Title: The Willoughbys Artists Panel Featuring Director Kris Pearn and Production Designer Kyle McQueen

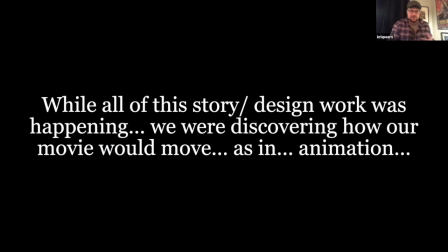57:43 Yeah. And now, while all this story and design stuff was happening, we were discovering how the movie would move, as in how we would animate.
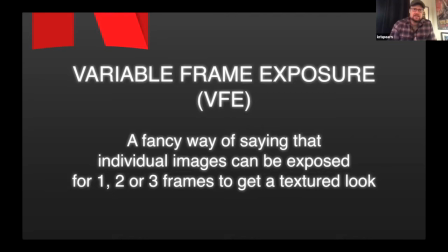57:49 And I'm just going to run through this pretty quick, but one of the early concepts, and this is really a 2D idea, is like variable frame exposure. So it's, instead of shooting things on ones, we would pull frames to try to get the film to feel a little more handmade.
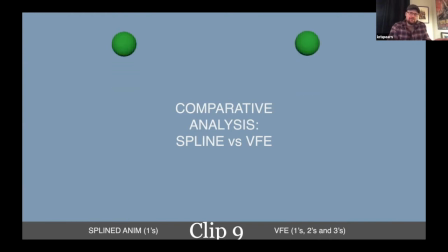58:04 So the comparative bouncing the ball here is like, on the left, we have it splined on ones, and on the right, it's on twos and threes.
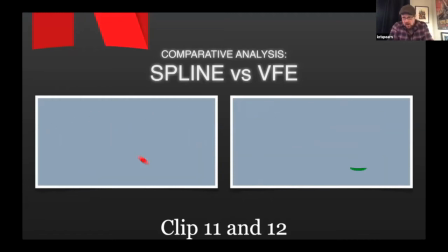58:12 And as you start to see it sort of move through space, you can see how the eye can sort of follow the
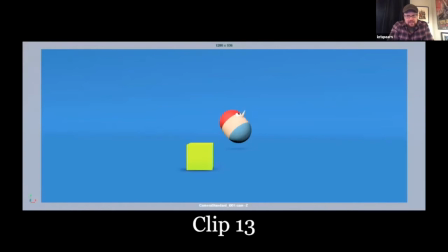58:19 animation on twos. And very, even simple tests like this, this is pre having designed, but our animators were playing around with just how much can we get out of timing and out of very simple choices with silhouette. Actually, I think this test led us to committing to the idea that the twins didn't blink, right?
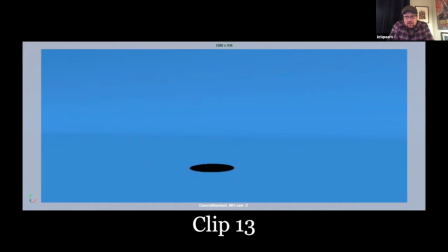58:40 Even though probably too much squash and stretch. And from Andrew's test here to Anikit's,
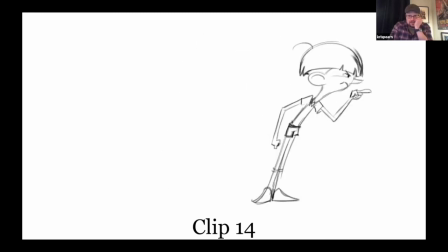58:46 one of our animators who has strong 2D skills, you can kind of see the anatomy doesn't really squash and stretch.
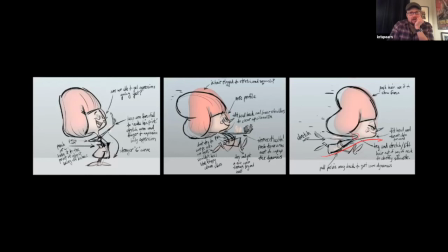58:53 All of the cartooning is in the poses. And Kyle, you kind of carried that through as you worked over the animators' work. So this conversation of design and style was really active all the way through, right?
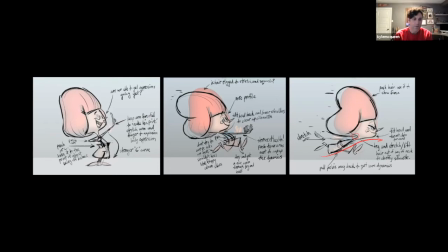59:06 Yeah, push it till it breaks and then pull back, and so once it starts to not feel like the character anymore, you've gone too far.
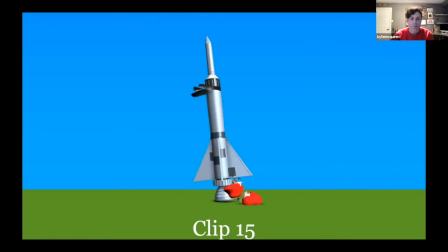59:14 And I think this was really helpful for the animators to kind of see what the limits were, and then they could play within that and push it themselves. But ultimately we found this ground that we were really happy with.
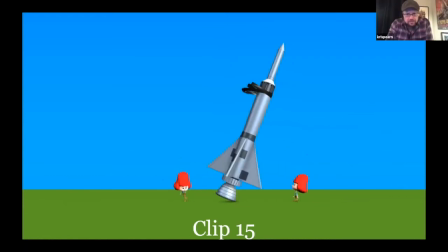59:28 And it's like a nice level of squash and stretch, but like the characters feeling like toys that are grounded in that way, right?
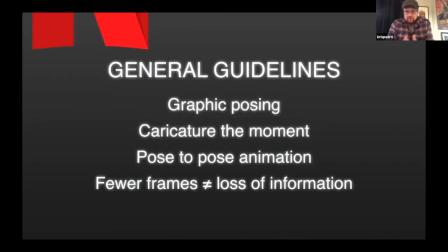59:33 So like the general guidelines were always, kind of graphic posing, character of the moment, pose-to-pose animation, and fewer frames without losing information.
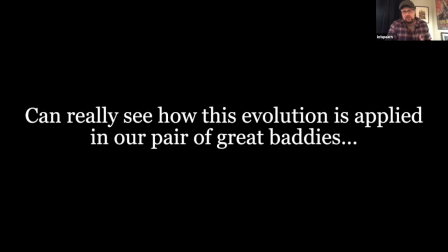59:42 And we can really see how this evolution unfolded. And I like to always kind of run through a case study of our villains, the parents.
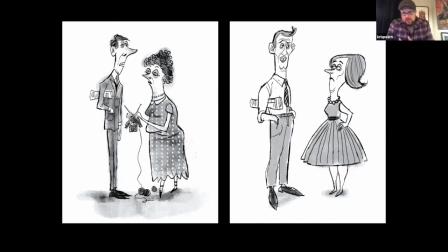59:52 And the idea is like, these are kind of rotten people, and we wanted to hang on to what was really subversive and fun from the book. So early on, like Pete Oswald was playing with them being maybe, old fashioned in the way like, Prince Philip or,
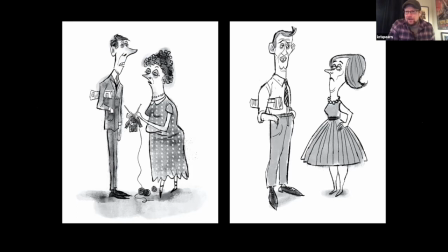60:08 Samantha Bee, and I think it was Gary Cooper, I can't remember. Clark Gable, I think. Oh, Clark Gable, that's what it was. Yeah. But then Kyle,
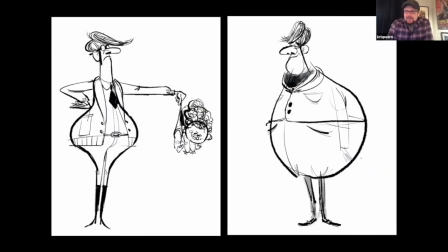60:15 you were kind of pushing it like in terms of like maybe they walk around in like safari clothes and chaps and stuff, even though they don't have a horse. I think I was thinking more British, but I again,
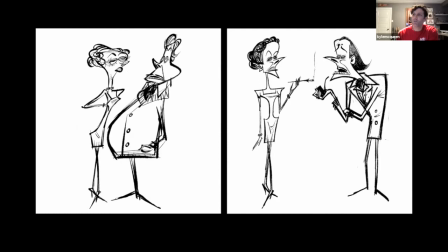60:27 like what's iconic about these characters and what can we push, and then the great Craig Kelman again,
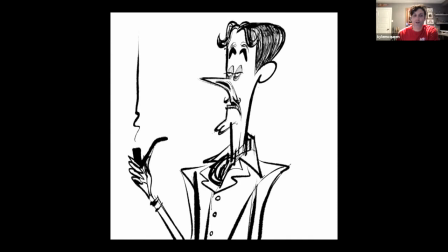60:34 just went as far as we could possibly go. And there's so many great choices here.
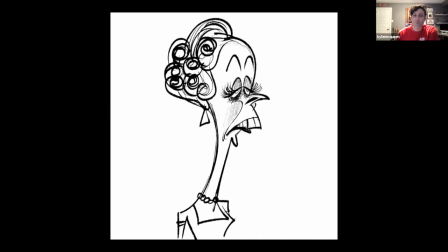60:39 It was really difficult to sort of nail down where we wanted to go until we hit this design here.
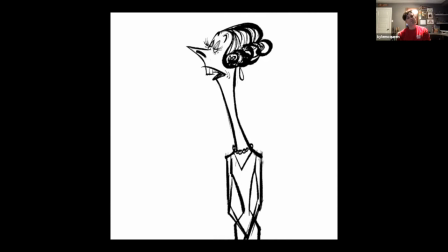60:47 And I think this made us laugh more than any of the others, but it also felt like, this feels right. This feels like the right balance of absurdity, but believability. And so that was a really as domesticated as a human can be,
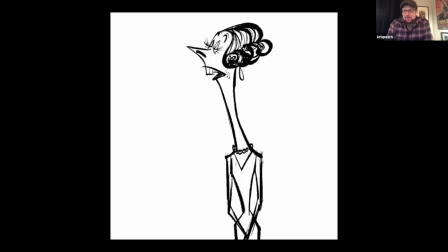61:04 like almost like she's stopped breathing through her nose, and she's just sort of like this sort
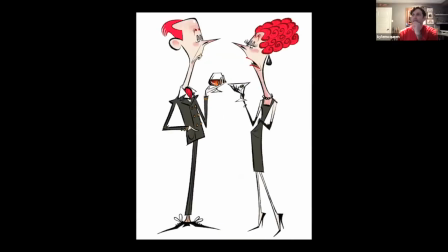61:10 of Q-tip, and that's sort of the dad, right? Yeah, no, one of the things we always wanted to make sure they felt innocent.
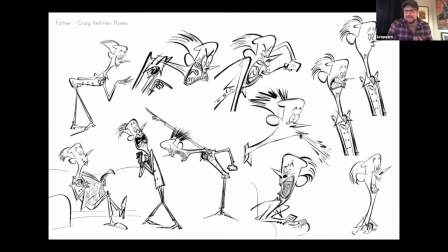61:17 We wanted to make sure they were stuck in a state of arrested development. So this idea that they had mood swings that were broader than the kids, that they were more childish than the kids.
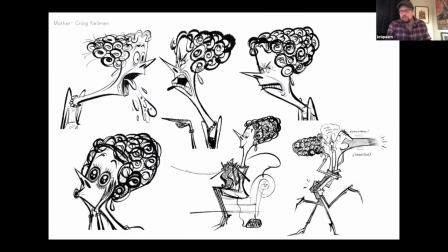61:25 And there was an idea in the book too that they were so madly in love with each other, they didn't have any left over for their own children. So the idea that they were funny was super important. And we needed the rigs to get there.